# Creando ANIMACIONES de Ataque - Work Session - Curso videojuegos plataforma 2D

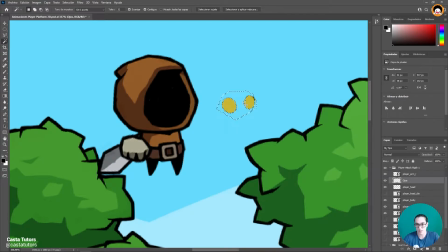[12:02]
los voy a sacar con la herramienta ahorita mágica los voy a separar me voy a acercar y con el borrador pues le voy a
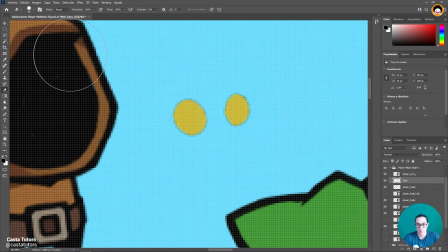[12:12]
pulir acá selecciono esta propiedad de bloqueo voy a mi herramienta pincel tomo esta propiedad de color y pinto listo,
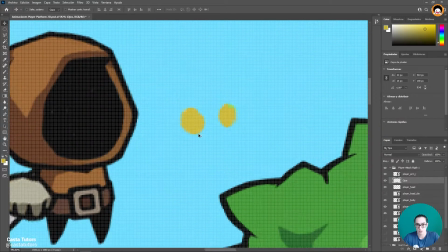[12:23]
quito esta propiedad esta opción y ahí tengo ya mis ojos
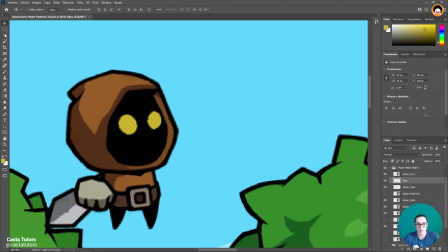[12:28]
separados, bien voy entonces además de eso a que sea ojo 1, ojo 2 entonces control x, control chip v ojo 1 así me permite tener más control ojo 2 Como los quiero hacia arriba Los voy a ubicar como acá Como que está
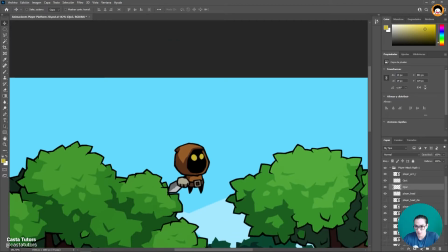[12:45]
pendiente de su ataque hacia arriba Exacto, muy bien Y las piernas creo que se las voy a juntar un poco Luego vamos
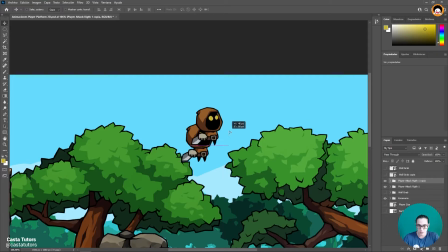[12:53]
a tener Voy a seleccionar esta primer pose Voy a dar control J La voy a ubicar un poco aquí más arriba Le voy a dejar la opacidad a la anterior Y en esta pose tenemos que Él ya mandó la espada hacia el otro lado La espada está rotada al nivel del cuerpo
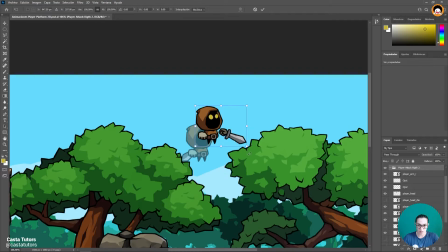[13:08]
Algo así y el cuerpo está aún más rotado el cuerpo completo que va como en esta dirección es decir, él la tenía aquí atrás y FUN la mandó hacia acá adelante de golpe son como animaciones muy rápidas hay que tener,
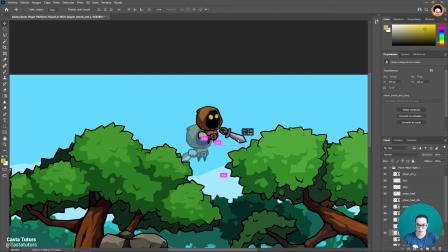[13:22]
solo que es que yo creo que, no sé si hasta ahí porque aquí el efecto que me va a dar solo es un golpe un movimiento así, bueno ya lo revisamos venga, termino de organizarle la cabeza un poco más inclinada un poco más rotada, los ojos también y el cuerpo también está rotado
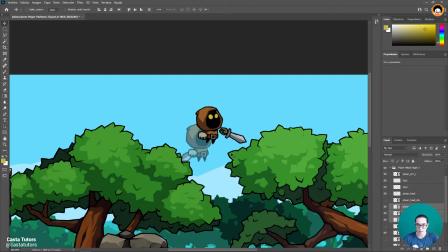y esta espada debe venir es así es como si Fun hubiera dado el golpe entero vamos a ver que tal porque acordémonos que esto viene acompañado
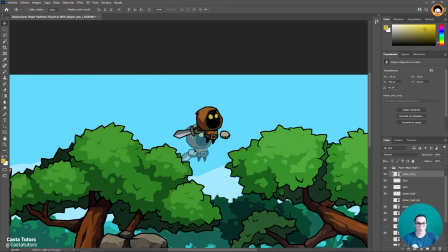[13:54]
de un dash entonces si cambiamos de inmediato el golpe y le hacemos el dash detrás de la espada puede dar ese efecto de que Fun dio el espadazo completo y ya solamente nos queda faltando una pose más control J rota, entonces aquí básicamente en esta última pose voy a rotar otro poco,
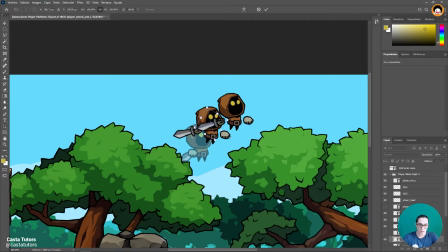[14:12]
el arma la voy a bajar, la voy a inclinar un poquito nada más y podemos subir esta otra mano, empieza en una pose como con la espada hacia atrás, la idea es que parezca que hizo todo el movimiento de la espada, como quemando todo este ataque de golpe y finaliza ya en una transición suave para
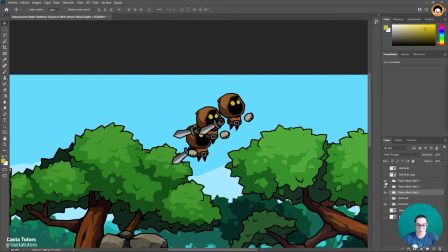[14:31]
ya volver a entrar a la animación de salto y conectar con el idol cuando caiga, Solo entiendo que son tres poses, vamos ahora a realizar lo que vendría siendo los efectos, ¿cierto?
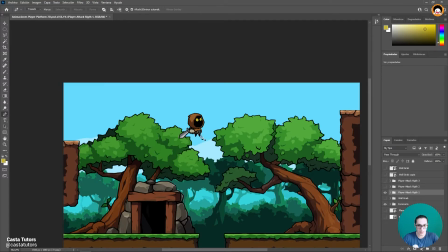[14:45]
Como la explosión y demás. Para ello voy a seleccionar esta pluma y aquí de manera muy muy rápida voy a crear una nueva
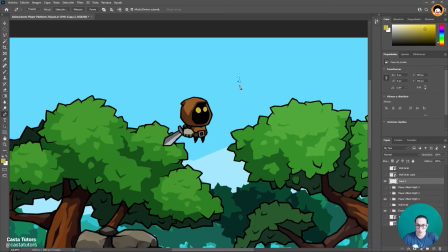[14:52]
capa y lo que voy a hacer es empezar a hacer como una especie de mini explosión, una explosión pequeñita.
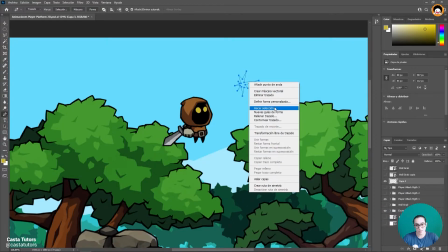[15:01]
le doy clic derecho hacer selección o tal vez lo podamos hacer con formas le voy a decir formas, vea así como queda
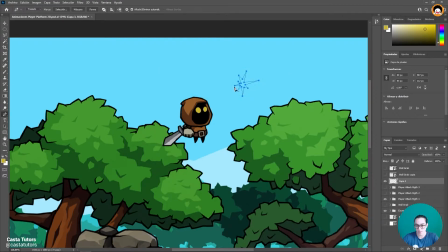[15:09]
efecto, partículas bien oprimo enter voy aquí a las formas, definir forma personalizada despliego aquí arriba y busco esta última partícula y oprimiendo chifarrastro y ahí tengo entonces lo que puede decir
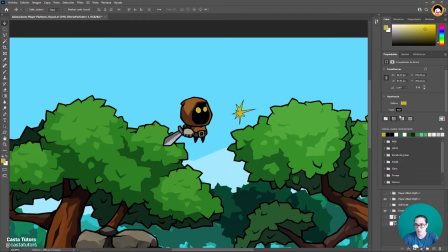[15:24]
es un estallido le voy a cancelar el trazo se lo voy a bloquear y el color se lo voy a poner en blanco ahí tenemos ese primer efecto de partículas que veíamos dentro del clip de Hollow Knight,
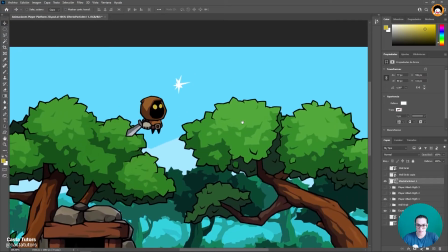[15:36]
ahora viene otro que es mucho más exagerado, partimos de acá viene otro que es mucho más exagerado